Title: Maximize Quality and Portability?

welcome back to the channel and first and foremost shout out to loom cube for sending out these very very awesome xl tube lights that you
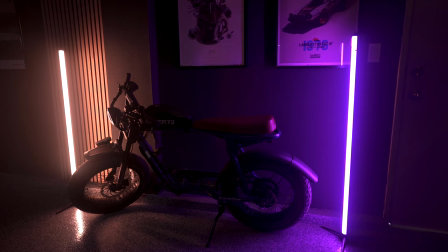[0:18]
see right behind me they add a lot of visual character to my background and actually lights up this side of my face rather nicely so for someone like me having a very aesthetic and you know high quality visual representation of myself is very very important but if you don't have a dedicated space like I do that can be rather difficult case in point my friend Yi and
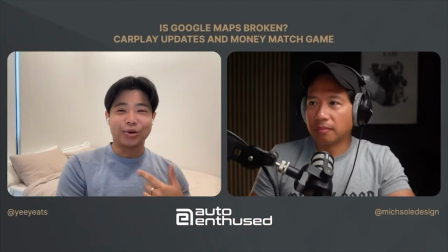[0:42]
I have a weekly podcast on my other channel auto-enthused and the problem
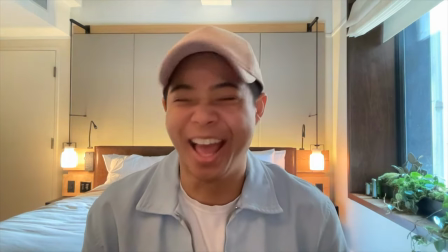[0:47]
with that is Yi is always traveling so he can't really have a consistent look and even sound to his video which gave me the idea for this particular episode so what I did is I made a list of products that I think you can take with you if you are a traveling creator that will help you elevate your video and audio in a more consistent basis. So portability is very important here because frankly you can't really take big lights and diffusers with you when you're traveling. I'll be sharing the products first and then we'll put them all together and change the setting or the scene to see how far we can elevate the look and sound beyond your laptop's built-in webcam and microphone.
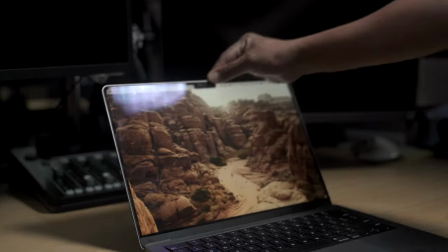[1:30]
Most laptops nowadays have built-in cameras, but even the camera on the latest MacBook Pros falls short in the quality department.
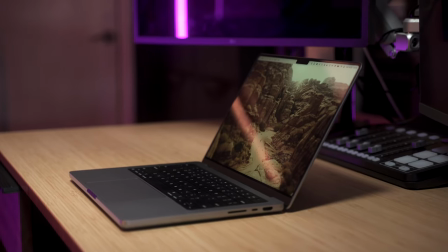[1:38]
So if I want to maximize video capabilities and remain ultra-portable, I would recommend the Opal C1 webcam.
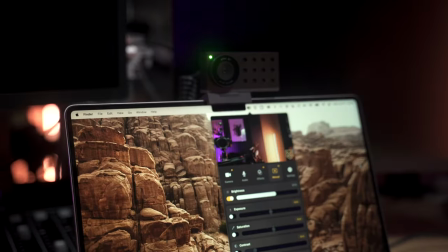[1:46]
It has a Sony sensor built-in and lets you adjust various settings within the app to suit your current lighting situation.
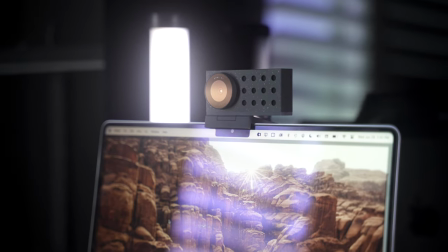[1:53]
But here's something to remember, No matter how good the camera is, it will always still be at the mercy of any available light you have.
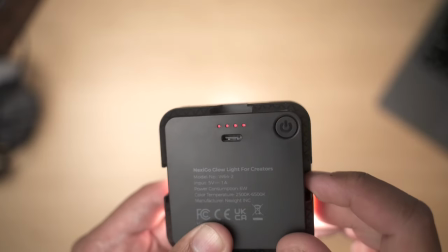[2:01]
So instead of going for a single panel light that usually sits on top of the laptop,
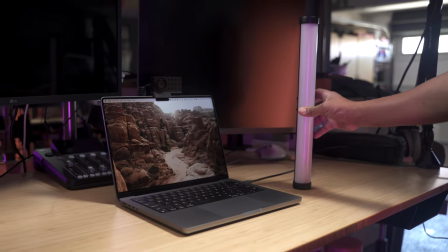[2:06]
I decided to get two LED wands for a little bit more control and versatility.
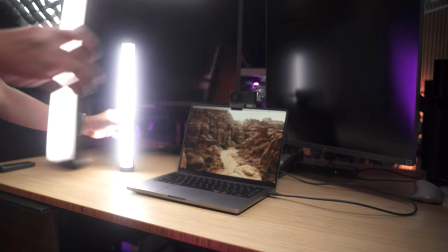[2:11]
The slightly bigger size gives a wider spread and they can simply stand on the desk on their own.
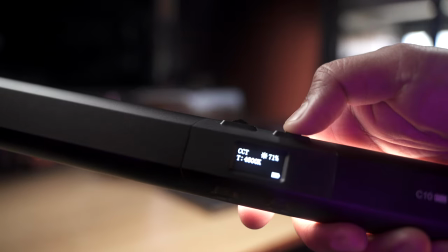[2:18]
This particular one has a 5000mAh battery capable of running at 100% brightness for more than an hour.
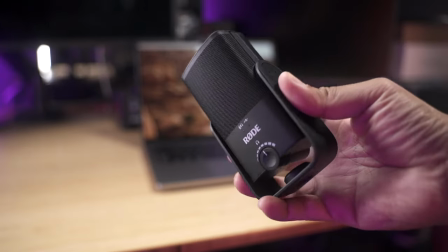[2:26]
Next, we have the Rode USB Mini for the microphone. I like Rode products in general,
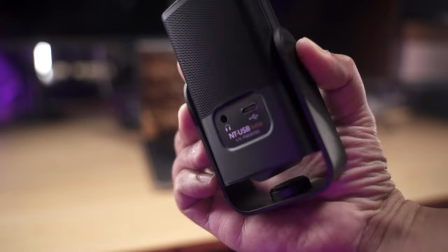[2:31]
and the fact that this small USB condenser microphone with a built-in aux port for monitoring your audio costs $100 makes it a winner for me.
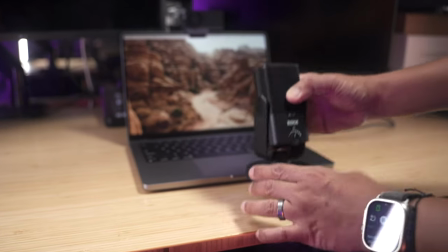[2:40]
You can even attach this to a mini tripod if you want to elevate it closer to your face.
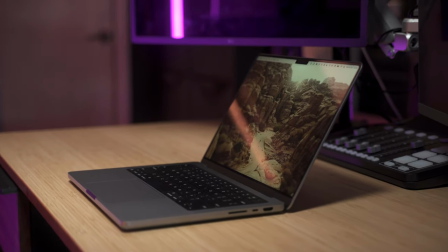[2:45]
So one of the problems with using a webcam on a laptop is that it ends up giving a lower point of view,
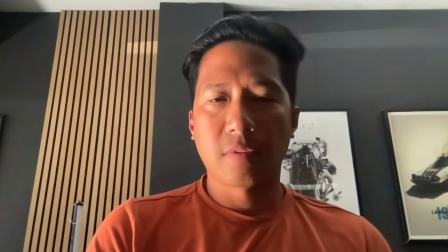[2:52]
meaning the people you are talking to will be looking up your nose, which isn't really flattering.
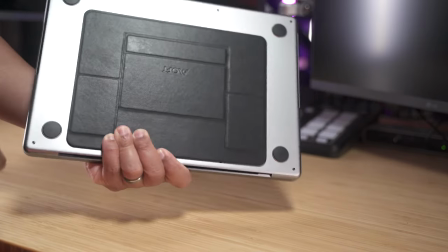[2:57]
So I went with a laptop riser by Moft to elevate the point of view of the camera.
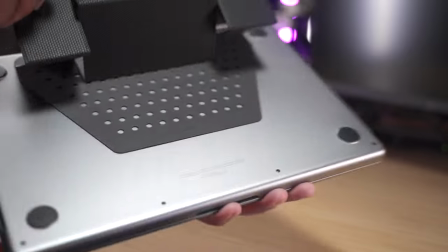[3:02]
This product attaches underneath your laptop and can turn into a laptop riser by simply unfolding it.
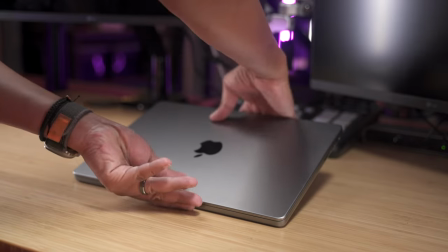[3:09]
Very clever, very portable, and very functional.
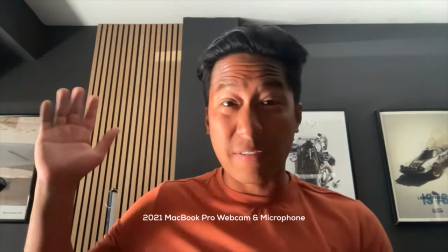[3:13]
okay so right now i'm in the garage studio and despite the fact that i have a really bright light here the webcam that's built into my laptop
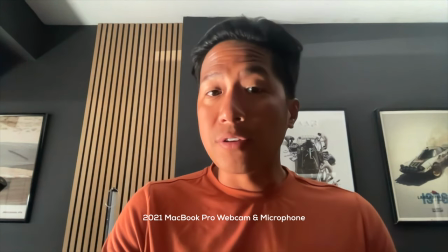[3:22]
really isn't that great to be honest and the microphone's decent and the new macbook pros actually have pretty decent microphone quality nowadays but let's see how
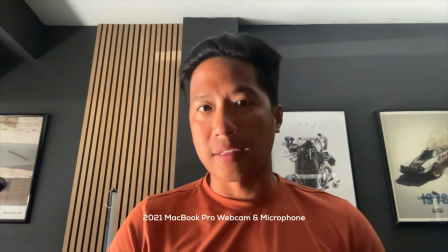[3:30]
much we can improve this using the opal webcam the microphone and the lights okay so now i've elevated the laptop using the moft
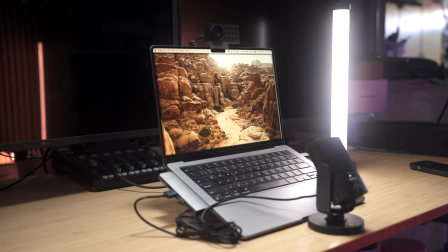[3:38]
laptop stand i placed the microphone right in front of me which improves the sound and I'm actually just using one light right in front of me.
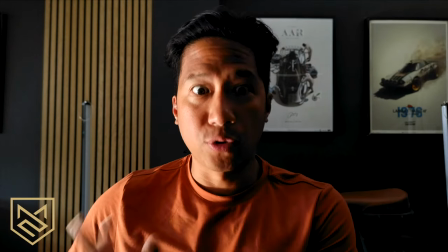[3:46]
Without the light this is what it looks like and it's a little too much but placing the light right in front of me
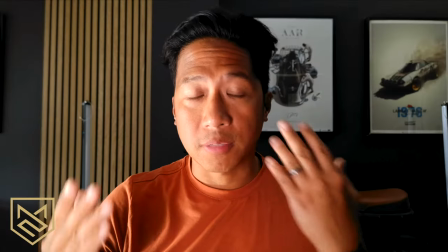[3:52]
spreads the light a little bit more across my face which makes it a lot more pleasing.
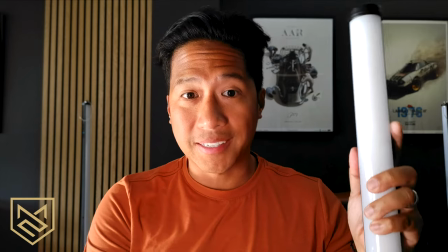[3:58]
Now you could stop here but if you use the other light you can actually place this on a tripod and move it and you can light up this side of your face.
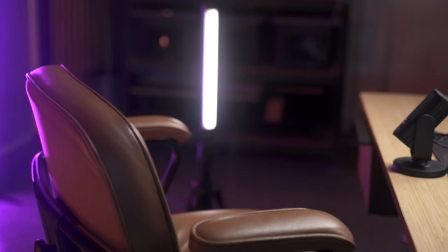[4:07]
And here's an example of what that might look like. So I actually have the light on a very small tripod right off camera.
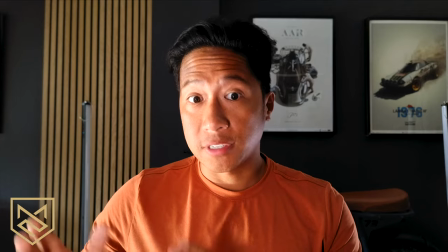[4:14]
So let's try a different scenario and see what we can do.
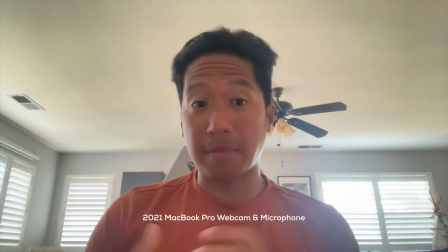[4:17]
Okay so here's another scenario with bright windows right behind me. Say you just don't have a desk that actually faces the window.
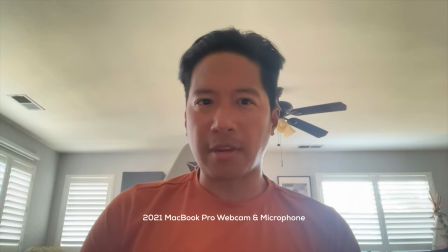[4:24]
It can look like this. So let's see how much we can improve this using the tools that we used earlier.
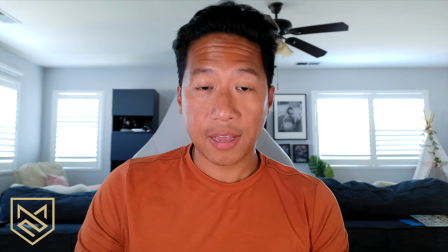[4:30]
And this is what it could look like using the same tools that we used earlier.
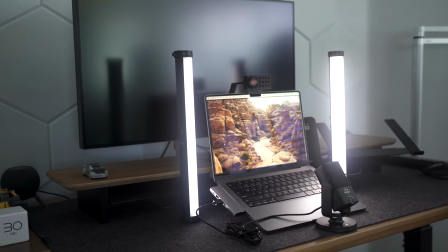[4:34]
Now I'm using two of the lights just to counteract the bright background that I have and frankly you can even just use one light and I think it still looks good.
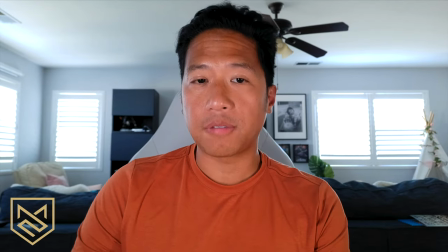[4:42]
You could probably improve the look if you close the windows right behind you.
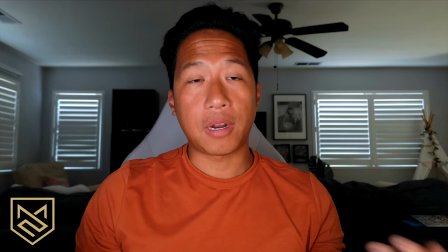[4:49]
With the windows closed it's obviously a lot darker. Now if I had a shelf right in front of me maybe on the wall I could possibly position one
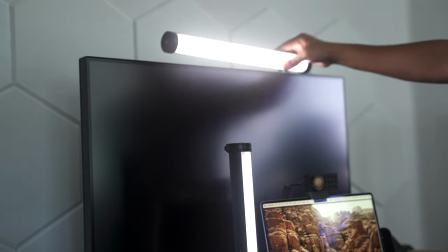[4:56]
of the lights horizontally like this for a more even spread something like that.
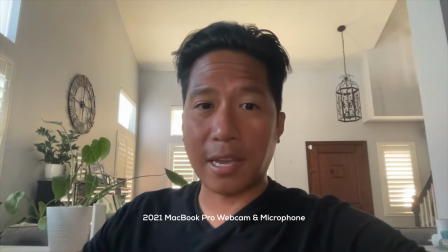[5:02]
So if I have some sort of light source on one side it's not going to be as bad which I guess you could say that it
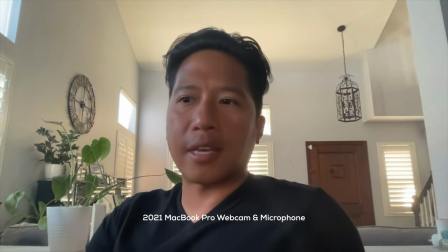[5:09]
is doable but again the goal here is to try to improve this and try to make it as consistent as possible and now this is what it
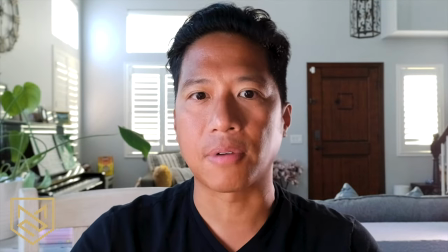[5:16]
looks like when I put all the products together one of the tube lights right here right in front of me and the other one right behind me to add this highlight
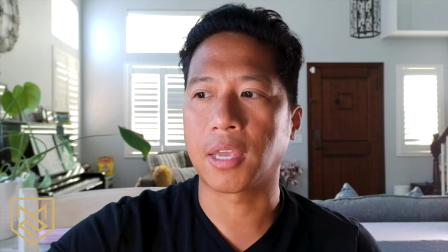[5:23]
on the side of my face obviously you can change things around so you can decrease the light output depending on the look
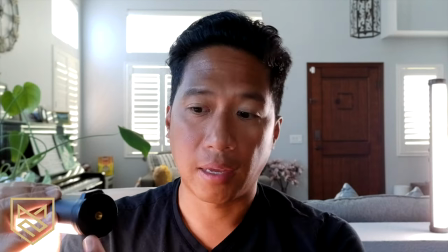[5:29]
that you're trying to achieve or the actual light conditions in your area and since they have threads underneath you can put them on a tripod if
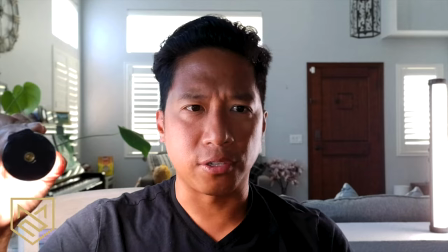[5:36]
you want which gives you a lot more versatility and they're very very small so you don't even need a big surface area to place them on top
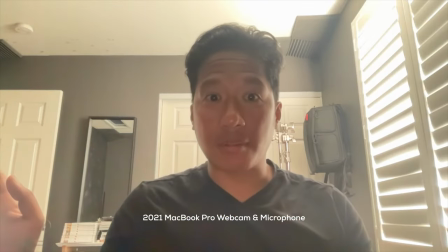[5:43]
of anything and they'll just sit right there excuse the mess here because I'm doing a little bit of work but now we're inside my home office
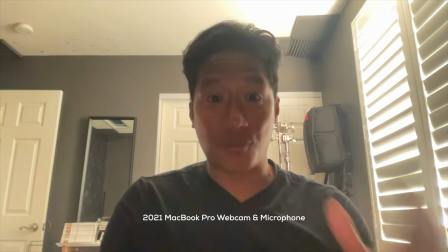[5:51]
and we're using the built-in webcam which looks even worse in this condition despite the fact that I actually have a window right next to me and
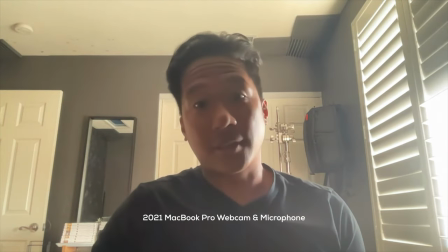[5:59]
if I open it I mean like you basically just can't see anything anymore and now this is what it looks like when I'm using the Opal C1 camera
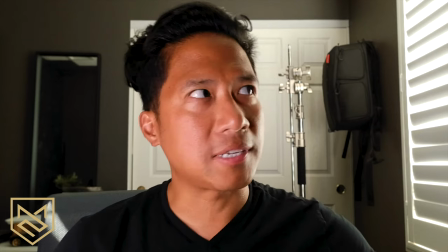[6:07]
the microphone two lights and the laptop stand this time since I have a light source to my left I actually just opened up the window
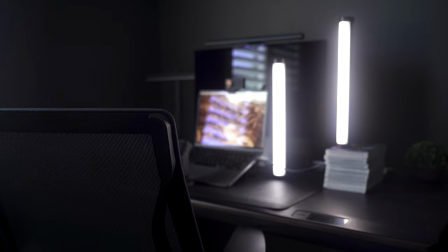[6:15]
just a tad bit and it highlights this side of my face and both tube lights I have right here to my right the one in front
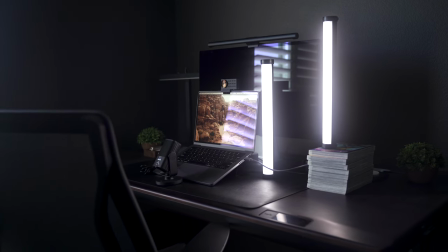[6:22]
is a little bit more elevated I used some books to just prop it up just a bit and again you're able to achieve a higher and you
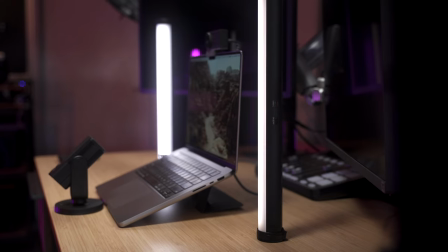[6:29]
know even more dramatic look using this sort of setup so i want to talk you through some of the reasons why i chose this type of setup for
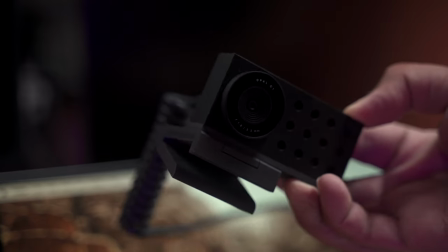[6:37]
the camera i think quality wise the opal c1 is the best choice the fact that you can adjust various settings depending on the environment's light
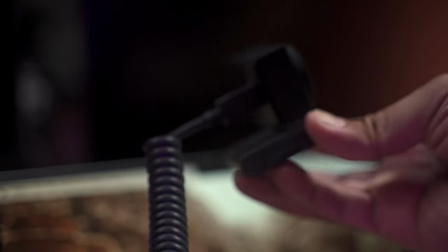[6:45]
is crucial to getting the best look you can get another option would be the insta360 link
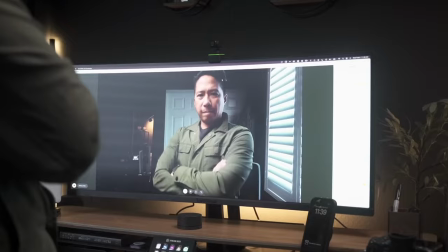[6:51]
camera which arguably is easier to use but doesn't look as good and as customizable visible as the Opal C1.
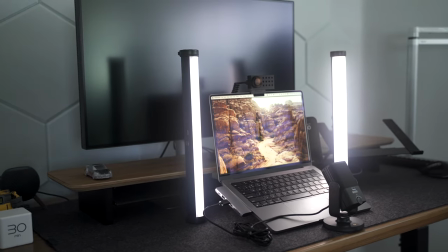[6:59]
Having two light sources offers more versatility than a single panel. I can put one light in front of me and one behind me for a different effect.
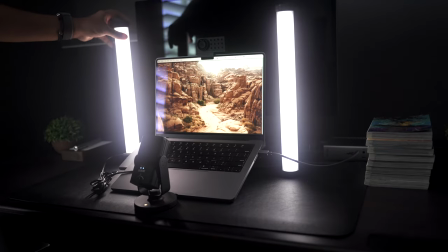[7:07]
I can move them farther or closer and I can even mount them if I wanted to.
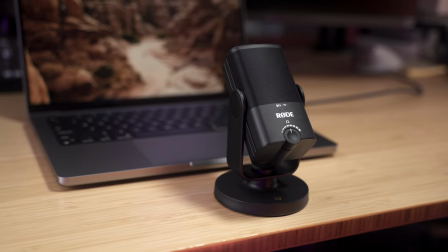[7:12]
I didn't choose a particular pair of earbuds or headsets as I think each person will have
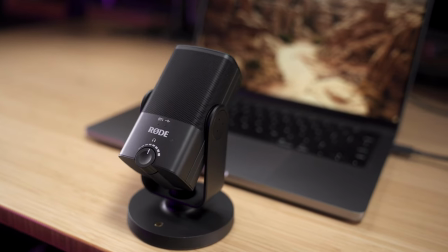[7:16]
their own preference and it doesn't really affect the overall quality of what the other person perceives.
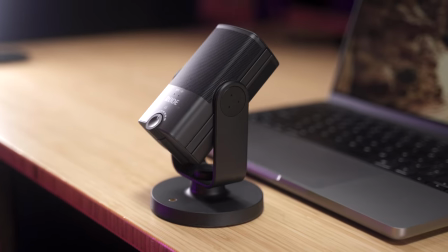[7:21]
Wireless earbuds work, but if you want to use wired headsets, the Rode mic lets you connect to it directly, which is another nice touch.
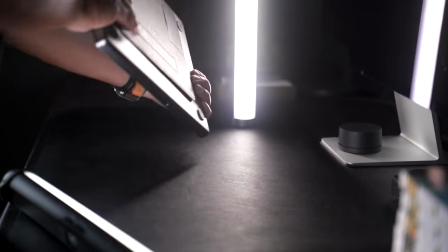[7:29]
The Moffed stand is the most portable riser I can think of, and to me that beats carrying a separate laptop stand or riser around.
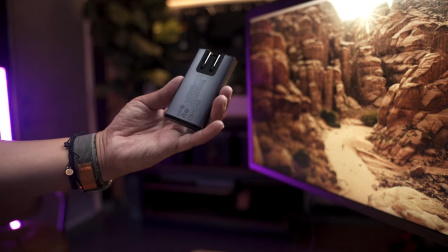[7:37]
Other items I'd like to include in this Creator Traveling Kit is this BaseUS Charger.
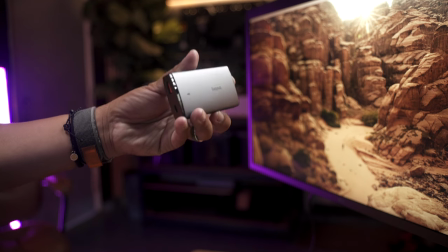[7:42]
This is a GAN charger capable of delivering up to 65 watts of shared charging through two ports.
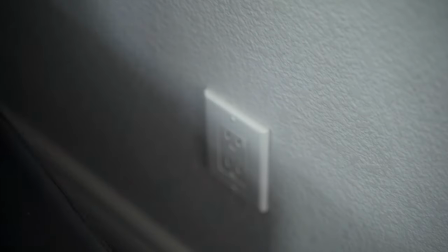[7:48]
The flat design lets you plug it in tight spaces, and the two ports are much more accessible to you.
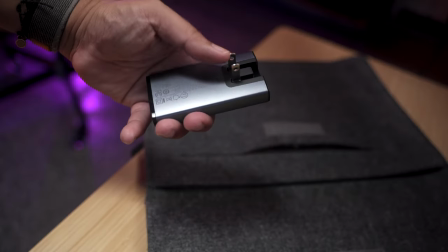[7:54]
That's why I like it. It's small enough to fit even in your laptop's sleeve.
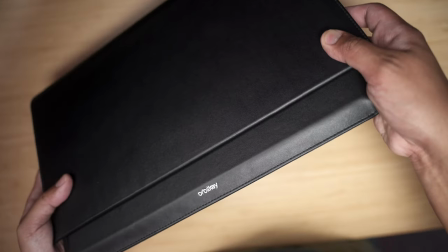[7:58]
And speaking of laptop sleeve, I'm also including the Hybrid Work Duo by OrbitKey.
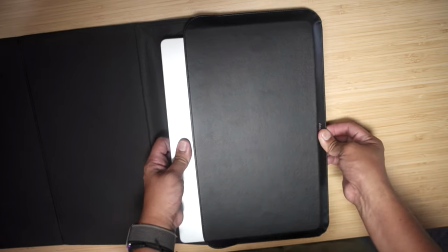[8:04]
It's a laptop sleeve that also turns into a desk mat with an area for your mousepad.
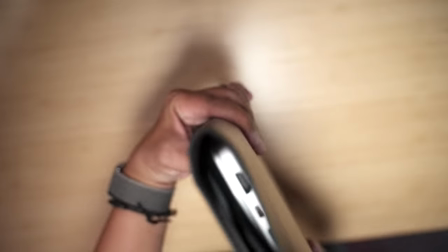[8:10]
The sleeve has openings on the side, which lets you charge your laptop even when it's in the case.
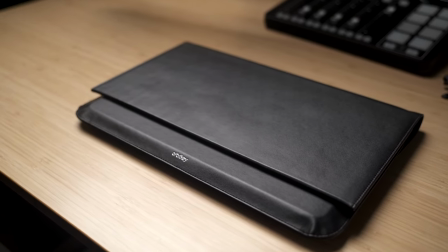[8:15]
The sleeve is very slim yet sturdy, offering good protection to your laptop against bumps and scratches.